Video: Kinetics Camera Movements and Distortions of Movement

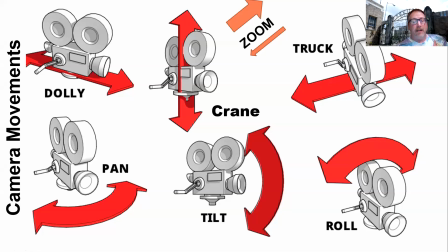[0:03]
Hello again, Cinema Appreciation. I hope you're doing fantastically well. Today we're continuing on our journey on kinetics and the idea of the movement. Film is a visual medium that's actually meant to move, whether that's through dance and choreography, or that's through fighting,
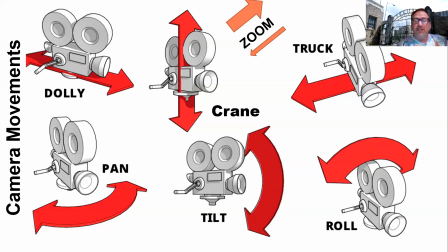[0:19]
whether that's through camera movements, or whether that's through distortions of movement, the two things that we'll actually talk about today. We'll start off with the different ways we can actually move a camera. And here's a pretty good synopsis.
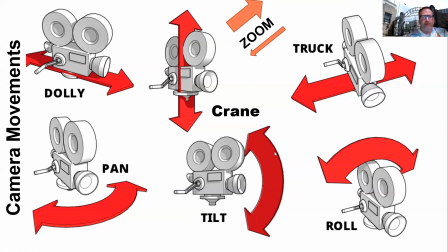[0:31]
Your book generally lists out 5 different movements here. And as you'll see here, there are 6 that are listed, and we'll talk about the differences here. Your book basically lists dolly and truck as the same. But note, in real film industry, they are actually different.
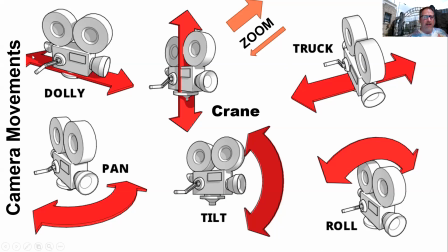[0:46]
A dolly is basically this lateral movement forward and backward, whereas a truck shot is generally along the side. So if there's a runner, you'd be following them along in a profile view in a truck,
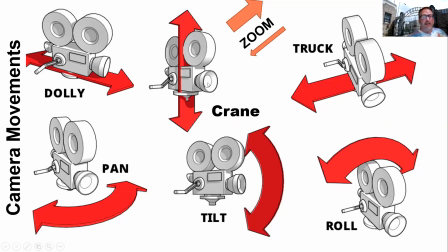[1:00]
as I'll show you in a little bit. And dolly allows you to follow right behind someone or right in front of someone as if a car is driving at you, and you actually get to keep the face of the individual in the car right in front of you. So that's 1 and 2 that are actually put together.
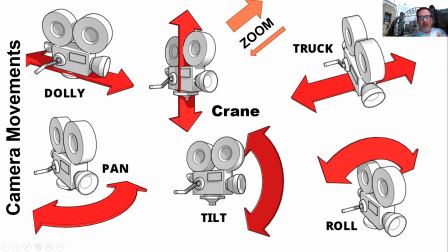[1:16]
We also have the idea of a crane shot that shows up. Your book actually makes the idea that the crane shot is not actually a camera movement, but actually literally the idea of a different type of shot because it goes to an aerial shot.
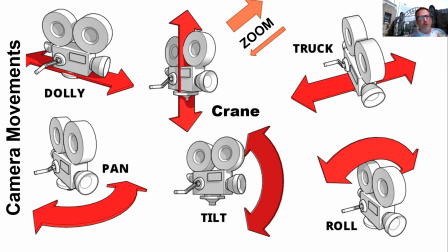[1:29]
And we can argue whether that is true or not. But note there's some differences that show up depending on how complicated we want to make the camera movements that show up. The other one that doesn't show up in your book is actually the roll. And the idea of the roll is rolling the camera over on top from one another to the other side.
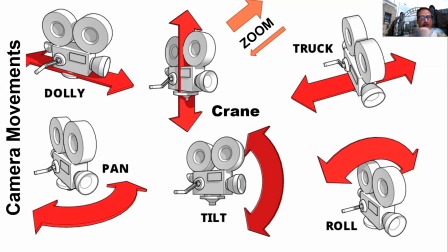[1:47]
So basically keep it on a pivot point and you rotate it around almost in a 180 or a 360. And that's something your book just does not consider. So that is actually a fair amount of camera movement, particularly when you want to show people in very active sequences.
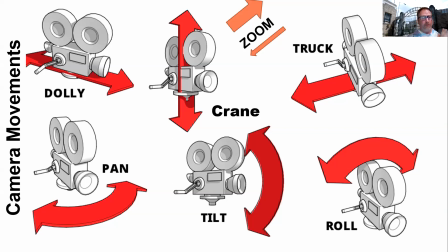[2:03]
But otherwise, as we'll see, the idea of the pan of going from one side to the next with a stationary fixed point, the idea of the tilt going up and down to show power dynamics of whether it's looking down at you and minimizing you or looking up at you and showing your power,
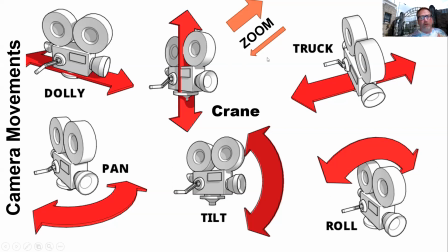[2:18]
and the idea of zooming in and out on someone. So all those other ones are ones that actually show up pretty frequently, as we'll talk about.
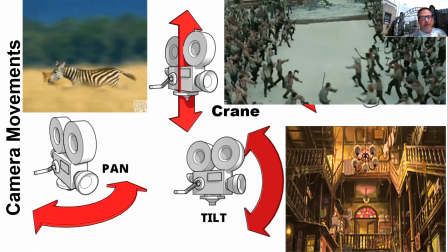[2:26]
So the 5 camera movements as they show up, but again, we can argue that there's 6 or 7.
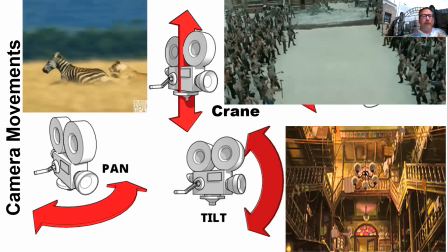[2:32]
We want to include roll, which I did not here. So the first one is going to be the idea, as we can see here, of the crane shot.
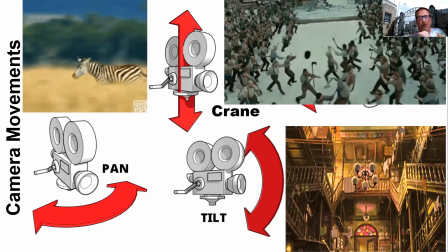[2:39]
The idea of going up and down with a kind of a movable hoist.
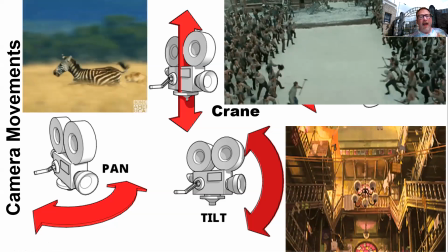[2:44]
And note, going from the up, we get an overview of everything that's about to happen. And then we move down, and we can move all the way down into where we have the equivalent.
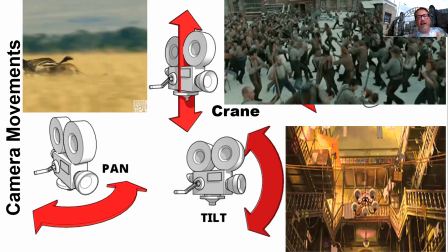[2:52]
Basically, we're at eye level, so we can actually see equivalence in what's taking place.
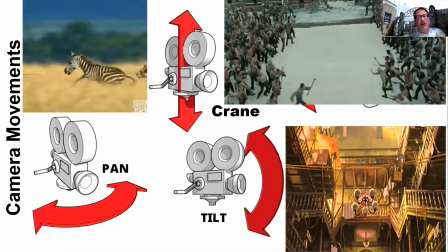[2:56]
If we want to show the power, we can even go lower and go all the way down to a low shot, show them how much more powerful they are when they're fighting,
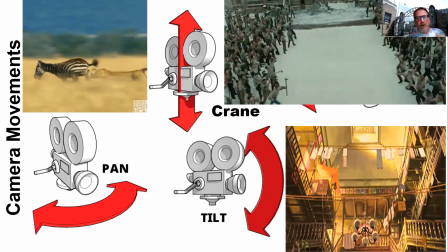[3:04]
when it appears that we have more of the God's eye view from above or the bird's eye view. So that's the point of a crane shot.
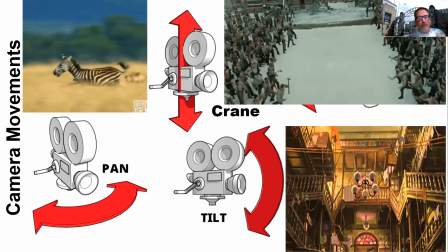[3:10]
You really do get an overview really nicely of the action.
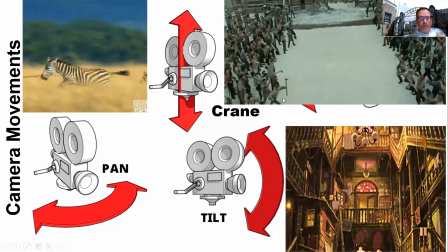[3:14]
You'll also note the tilt shot here, where we can actually show you a full range of,
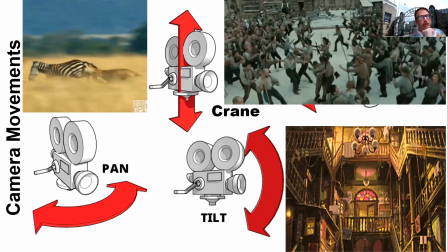[3:19]
by just having a stationary camera, we can actually show you the full range of what's above us and what is below us.
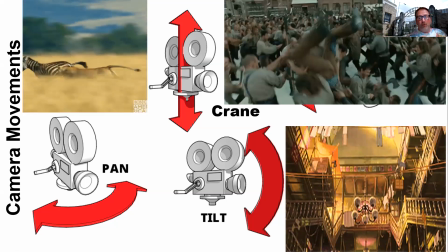[3:26]
It's great to show a child's perspective, so a child looks up at the world, or someone who's really tall and actually looks down and has to see what the world looks like beneath them.
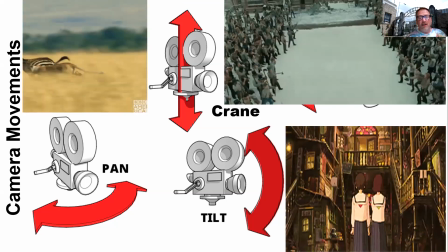[3:35]
It's great to show power like you would see in the trunk shots that come out of Quentin Tarantino when we talk about a tour theory.
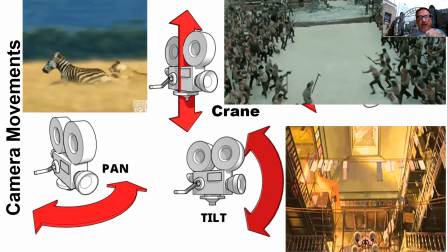[3:41]
So that tilt shot is when you have a stationary image and you're going to push up and down.
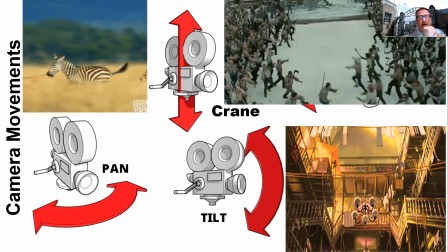[3:46]
You'll note the pan shot is the exact same thing, only rather than going up and down, we're going left and right.
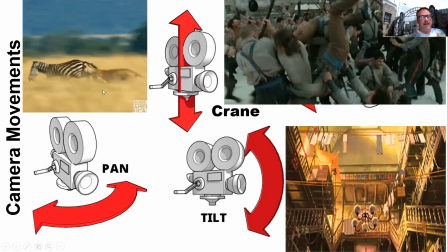[3:51]
And so it's fantastic for following things like, in the Serengeti, these lovely lion hunts.
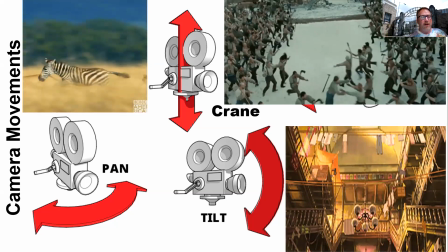[3:58]
So you literally can follow along as best you possibly can to see long distances.
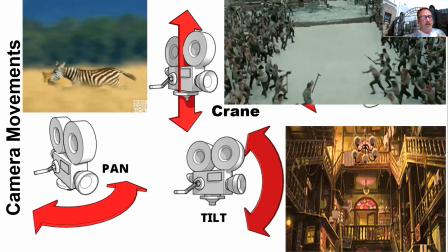[4:03]
So you get a lovely establishing shot across using a pan.